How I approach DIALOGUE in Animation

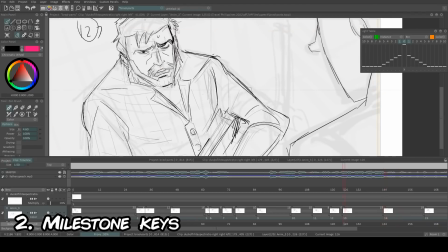[8:16]
I have these key poses knowing when I start and when I wrap up on a certain idea or a certain part of the dialogue.
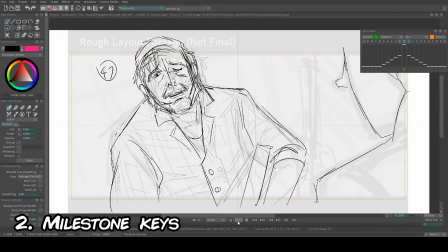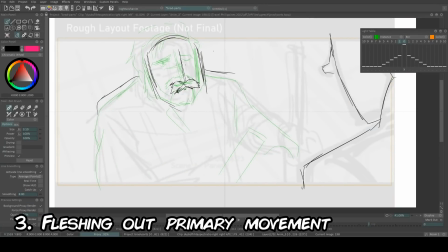[8:42]
Now the next step I'm not going to animate or add specific mouth shapes yet, I'm mostly just going to add key poses and breakdowns that describe the overall movement of the body and the head of the character.
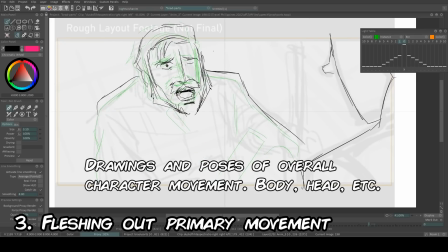[8:53]
So in some parts of the dialogue, maybe a character says a certain word with more impact. I would try and animate how that character says that word by emphasizing the
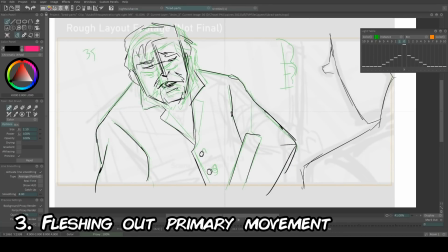[9:03]
overall head movement and the body and the gesture. when the character says that certain word.
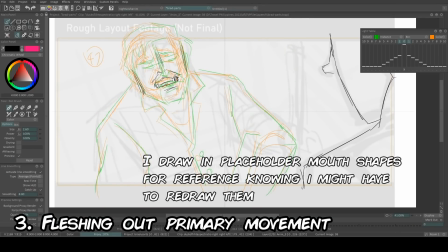[9:08]
I add a placeholder mouth shape, meaning that I know it's not going to be final. I know that when I add more in-betweens, it's most likely going to be changed. Some animators don't draw a mouth. They just leave it blank and they're just going to add the mouth later on.
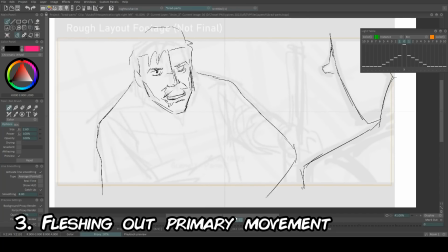[9:23]
But I personally think it's a good idea to practice implementing mouth shapes along with doing the body movement, even though you know there's a good chance that you're going to have to change that mouth shape.
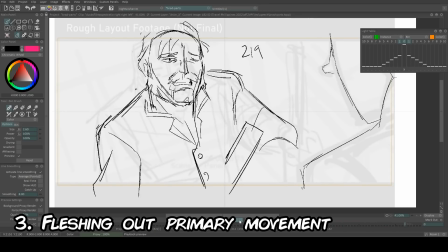Next up is the mouth shapes and before I move on I want to talk a bit about lip syncing and mouth shapes in general.
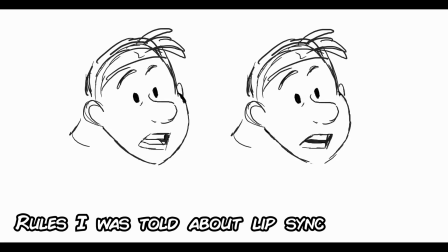[9:59]
So my animation teachers back then who worked for Disney always told me two rules to keep in mind.
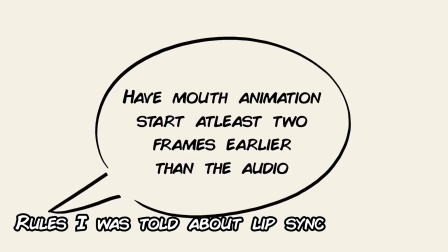[10:05]
One is to have the mouth movement occur two frames before the actual sound.
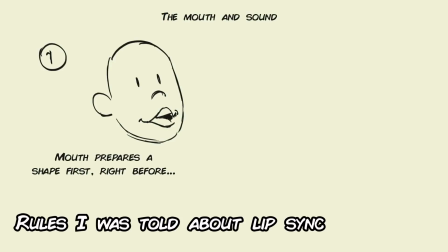[10:10]
By putting the mouth shape exactly where the sound happens might feel too late. And in reality our mouths make the shape before sound comes out from it.
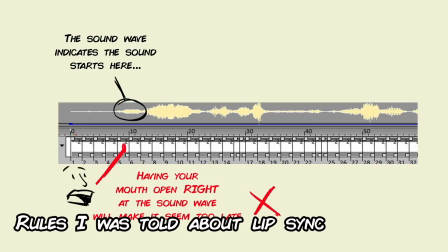[10:19]
Before sentence sometimes I like to have the mouth shapes form maybe four frames or eight frames before the actual sound comes out. just for that little anticipation.
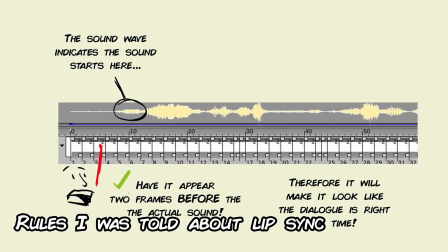[10:28]
Okay, rule number two, and this is quite subjective,
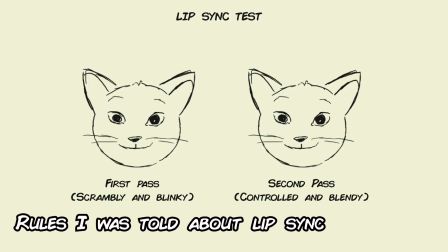[10:31]
is that you're not supposed to animate every single constant or vowel in the speech, or else the mouth movement or the lip sync will just feel too busy.
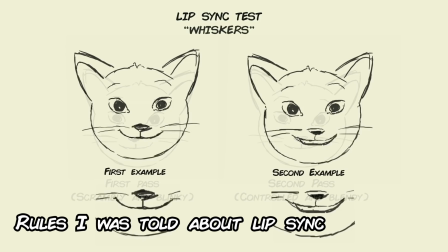[10:40]
If you were to talk and you just muted the audio, you're going to notice that the lips are just morphing into broad shapes. Let's take the word chocolate, for example. I'm not going to animate every single letter, but if I just concentrated on what my mouth is doing,
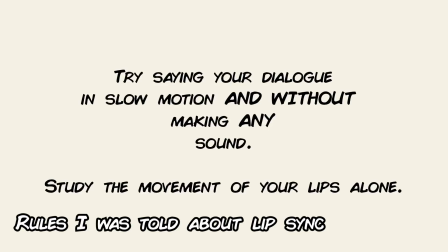[10:55]
there's really only like two to three mouth shapes that I would actually draw. And sometimes it's best to hold some of these poses longer, just so the lip sync feels a little more graceful. Now the reason why I say it's subjective is due to context, so if I wanted the animation to feel a lot more poppy,
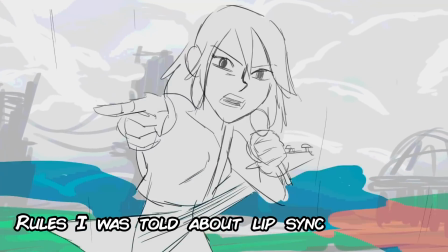[11:12]
a lot more punchy, or busy, then I would try and animate every single vowel or constant.
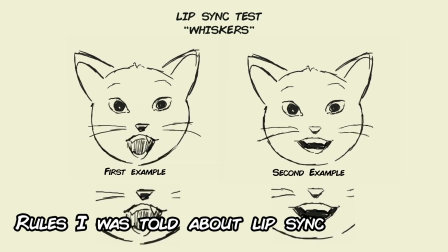[11:17]
But I would only use that sparingly. Like for subtle scenes I would recommend not doing it.
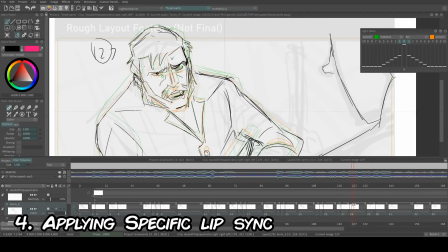[11:23]
Okay so back to the animation that I was working on. I have the overall poses for how the body moves, how the head moves. Now I can just in between these poses add more frames and breakdowns and within these frames, breakdowns, and in-betweens this is where I start adding the mouth shapes in relation to the sound file.
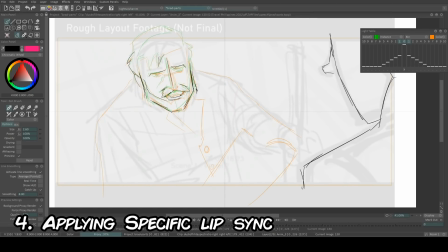[11:41]
And sometimes I don't get the mouth shape exactly right.
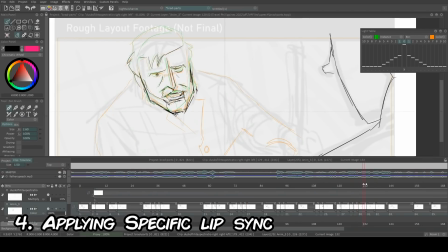[11:45]
So after I have all my necessary frames whether that's in-betweens whether that's breakdowns and key poses,
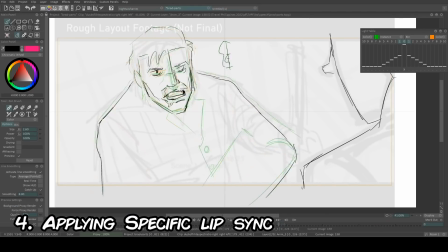[11:51]
I would actually go back adjusting the mouth shape frame by frame from beginning to end.
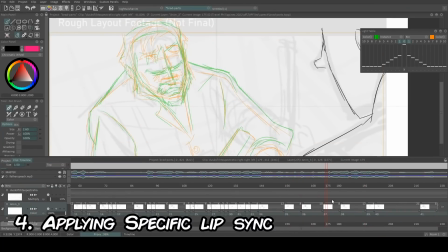[11:56]
And in most cases, I find myself doing this straight ahead. Now, like I said, I don't want to have the mouth shapes constantly flap or constantly morph into different shapes. Sometimes I will have a drawing of a mouth pose and then draw the same pose in the next frame, just so that vowel or constant reads.
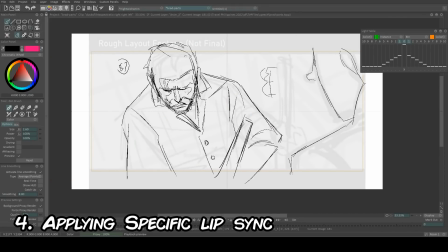Take her away. You sister's in trouble.